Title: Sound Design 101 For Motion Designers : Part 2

Hey everybody, Michael Jones again with another sound design tutorial. This time we're going to be taking a look at this shot here,
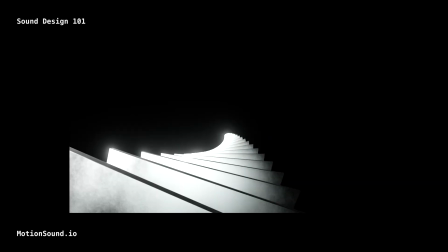0:16 which is going to give me a chance to really explore all of the whoosh sounds in the Motion Sound Library, of which there are so many.
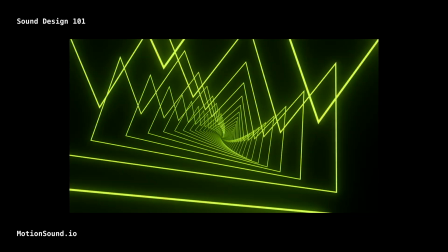0:24 In fact, it's really the whooshes that caused us to create the search tool in the first place,
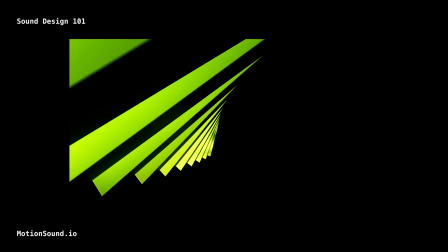0:29 because there's so many subtle variations, so many little differences within that single category.
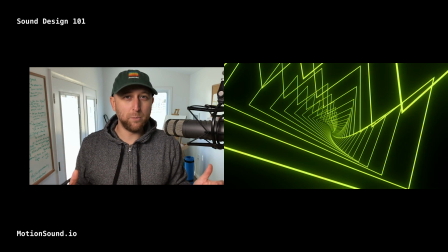0:35 So let's dive into Adobe Audition and start working on this shot.
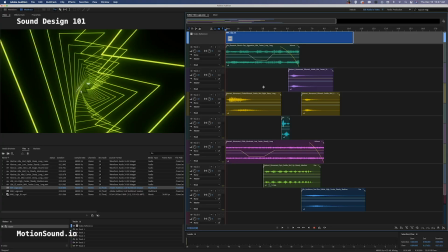0:38 Okay, so for the purposes of this tutorial, I'm going to skip forward to after I've found all the sounds and I've put them on my timeline, and let's just do a reconstruction or a deconstruction of the sounds that I ended up with.
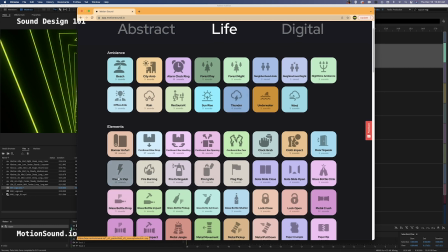0:50 I started by going to Life and going to Electric Zap to kind of match the neon,
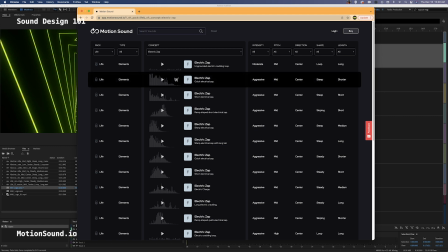0:57 so that speaks to materials.
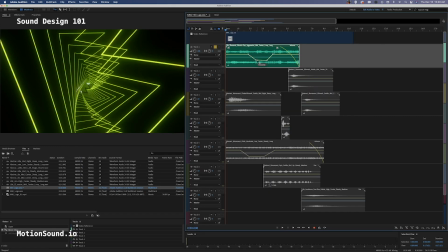0:59 So I simply used the keyframing here to bring down the volume as the camera's pulling back, so it moves away a little bit.
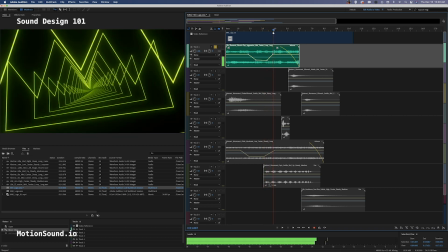1:07 Now we're not inside the neon, so that volume comes down. Now it's gonna pick back up again as we're flying through this neon area.
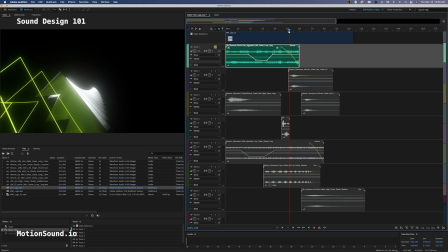1:16 And then I just have a basic crossfade to where it's off the screen, because I just kind of want to lose that sound as we go into this next section.
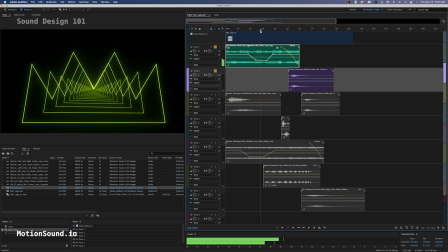1:24 So let's add this next track. So here, the first blocking I did, this is the order that I did it in. I had the electricity through the neon.
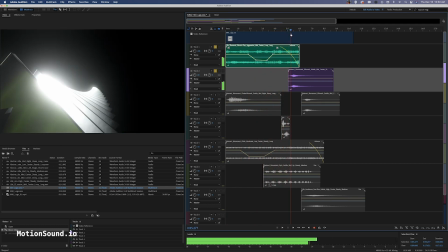1:32 Then as we the camera cuts through, just a really standard whoosh.
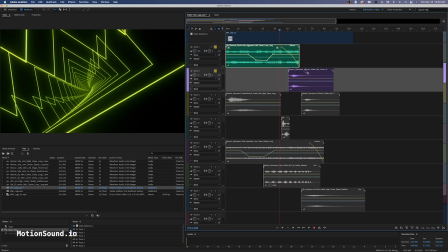1:38 So that's gonna live inside of abstract. And you can see here, movement, whoosh, subtle, mid, center, steep, long. So those were the attributes for this whoosh here. Let's give it a listen.
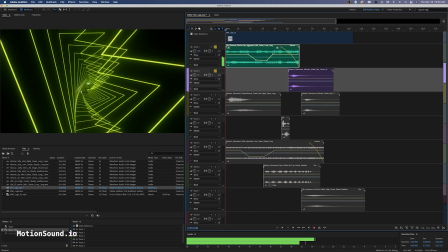1:56 So pretty loud, pretty prominent in there. The next thing I did was add this Flutter Whoosh.
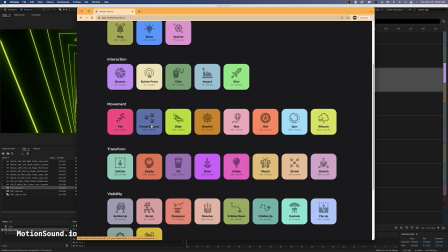2:03 And if I come back to the abstract level, we'll see within movement, it's its own category that actually has 1,000 sounds.
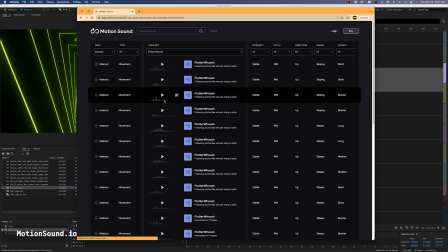2:09 So there's really a ton of potential Flutter Whooshes in here.
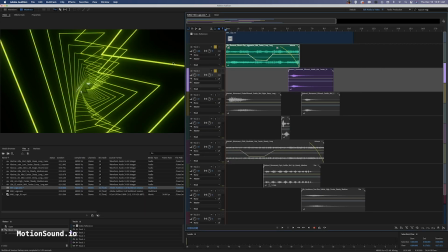2:14 And because I'm using a cloner and I have all this repeating design, this seems like a good opportunity to add that in.
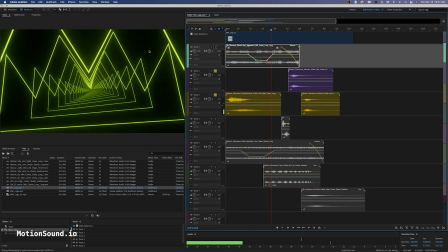2:25 You see it kind of fades down there.
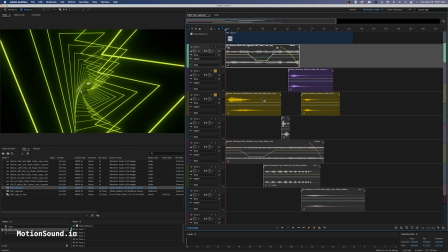2:30 And then I have kind of a basic whoosh on the backside. So the Flutter Whoosh is doing a ton of work for the opening of this.
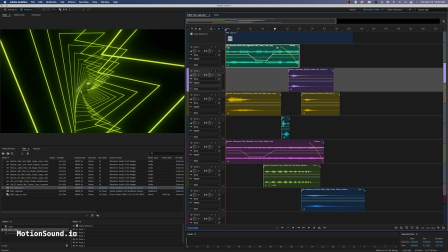2:37 I'm actually going to turn off the Flutter Whoosh. And now let's actually just talk about this sound here.
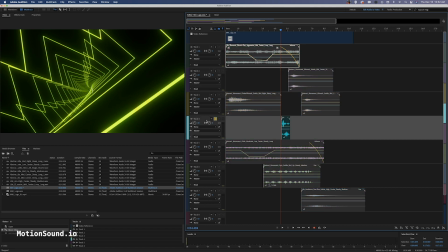2:45 So on track 4, I'm going to go ahead and solo it. There's a moment in the shot where the camera crosses by one of these splines really, really close.
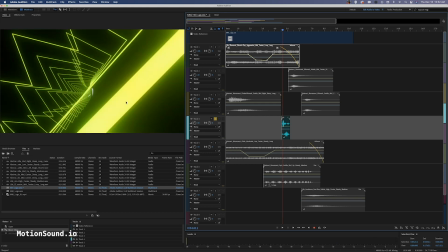2:56 So right here. And it almost kind of goes through the camera. So this is a detail in the shot where I thought, let me get a really short, dramatic whoosh that gives the feeling that this thing is really moving close to the viewer.
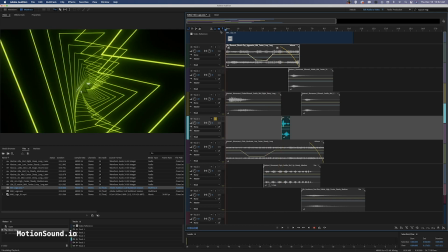3:13 So let's go ahead and give that piece a listen. So it's really basic. It hits you with this really short, punchy whoosh as that's coming in front of the camera.
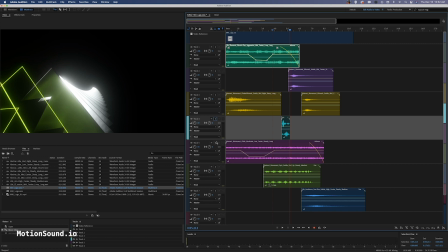3:26 So I thought that is a nice way to emphasize that detail.
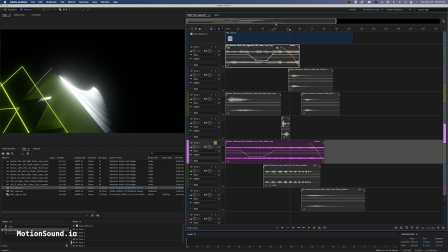3:31 Now, in terms of the environment, just a kind of underlying sound,
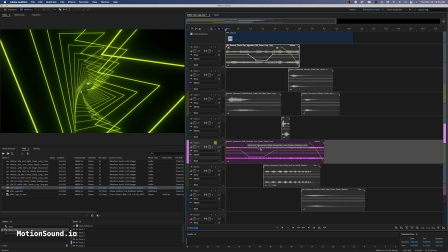3:36 I went again into the abstract pack, except this time I went into the glide category.
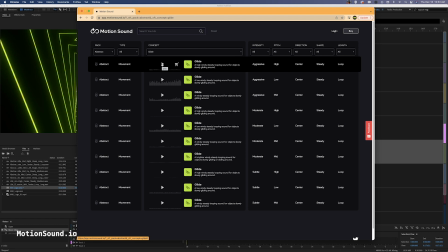3:42 So the glide is just gonna give me some generic environmental feeling of, kind of moving or wind.
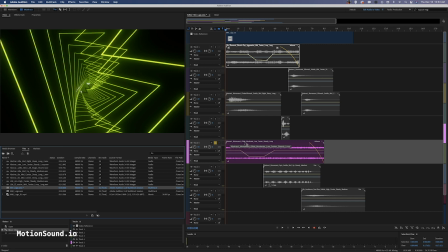3:53 And so for this layer here, we can see I brought in a glide that was filtered by moderate, a low-pitched, and in terms of direction, center, and the shape is steady.
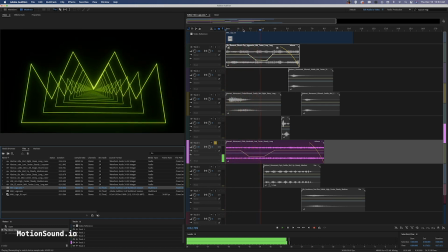4:04 So let's go and give that a listen. And you can see I again brought the volume down as the camera pulls away,
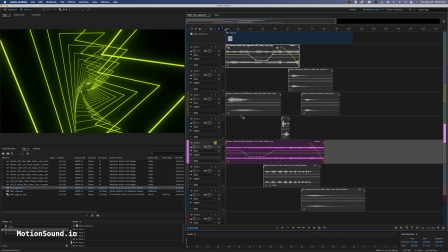4:12 and then just brought that volume right back up when we're doing the fly-through.
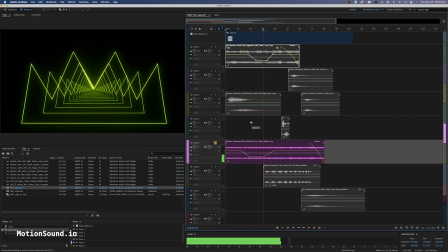4:17 So let's see.
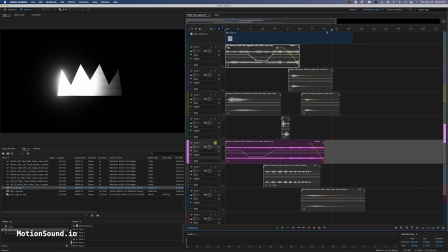4:22 So that's kind of my environment layer there, is this really
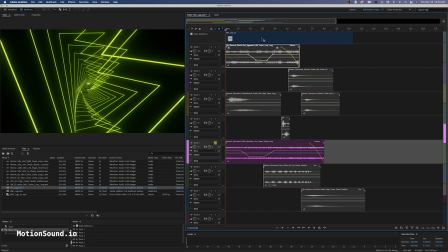4:28 low-pitched glide, because some of these whooshes are definitely taking up that more medium and high-pitch part of the spectrum. So that I think is a helpful way to get kind of a nice sound in there.
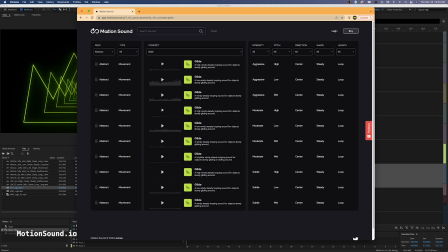4:40 Now, the next concept I wanted to bring in was the spin, because you'll see in the shot there's some rotation.
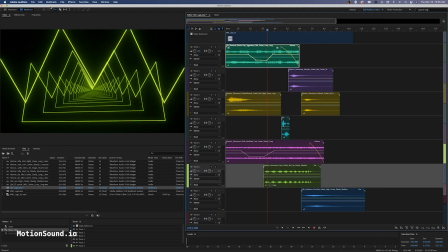4:46 I thought just getting a kind of generic spin sound might be interesting, and I was able to find one. You see that was filtered by subtle, medium pitch, a direction of up, and then a shape of being steady. And let's go ahead and solo that and take a listen. It kind of ramps up.
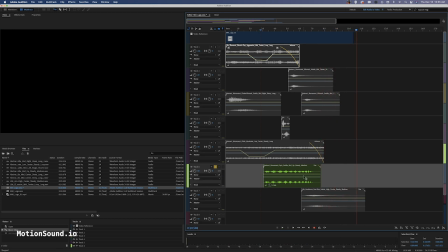5:10 So it actually ramps up into the animation. So I really like that one. It's almost like kind of an accelerating sound effect there.
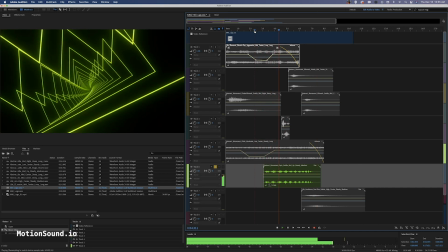5:17 Starts out a little slow.
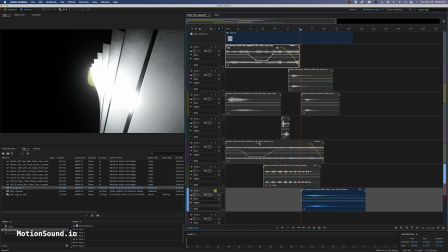5:20 And then to finish this thing off, a little bit more environment, since the low, that low glide kind of fades out around 7 seconds.
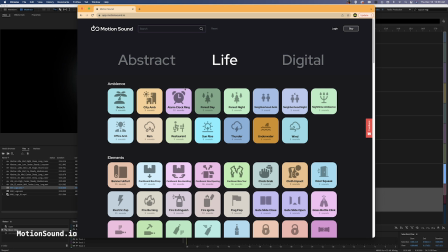5:29 I went back to life to look inside the ambience channel
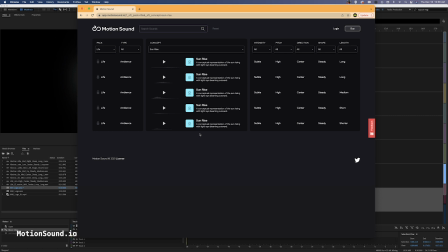5:34 again and go back to this idea of a sunrise for the final logo.
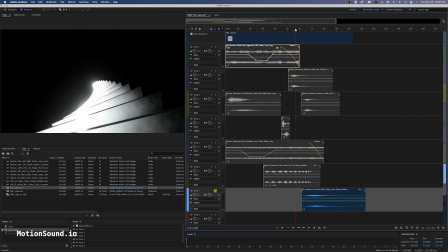5:39 So let's go and take a listen to where I landed with a sunrise that was subtle and a little bit more high-pitched with a steady shape.
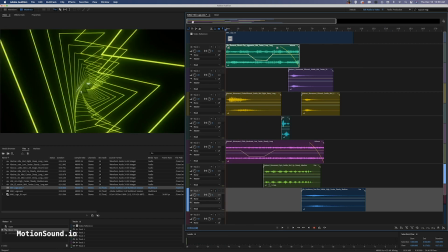5:52 So kind of a classic ending. And if I turn everything on, now we can see all of it together. Let's take a look.
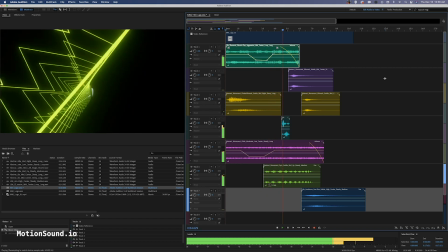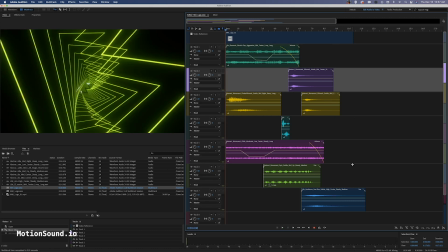6:08 So I ended up using 8 sound effects for this roughly 10-second shot. I'm pretty happy with where it is. Again, now I could go through and label these so that this file I could come back to at a later time and be able to mix it a little bit easier.
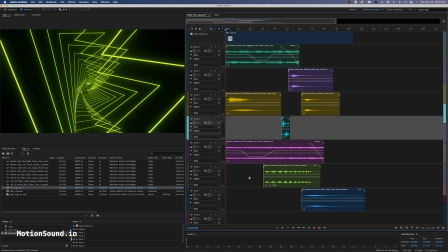6:25 Now would be a time also to do any kind of final mix that you want to do and get a nice overall sound, maybe pull some things back, accentuate other things. But that's my approach to working on this shot here. We so hope that the motion sound library is proving to be useful and that this new search tool
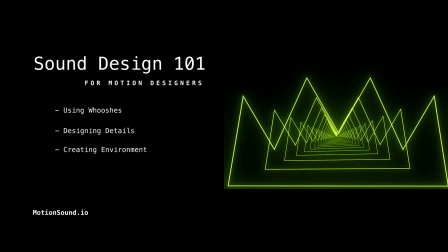6:45 is helping to speed up your workflow and just help you make better work faster.
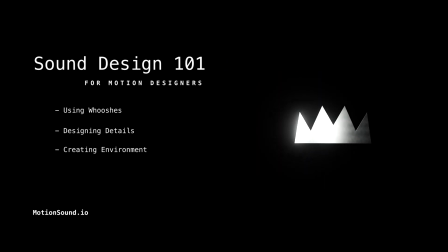6:50 So thanks for checking out this tutorial. We'll see you next time.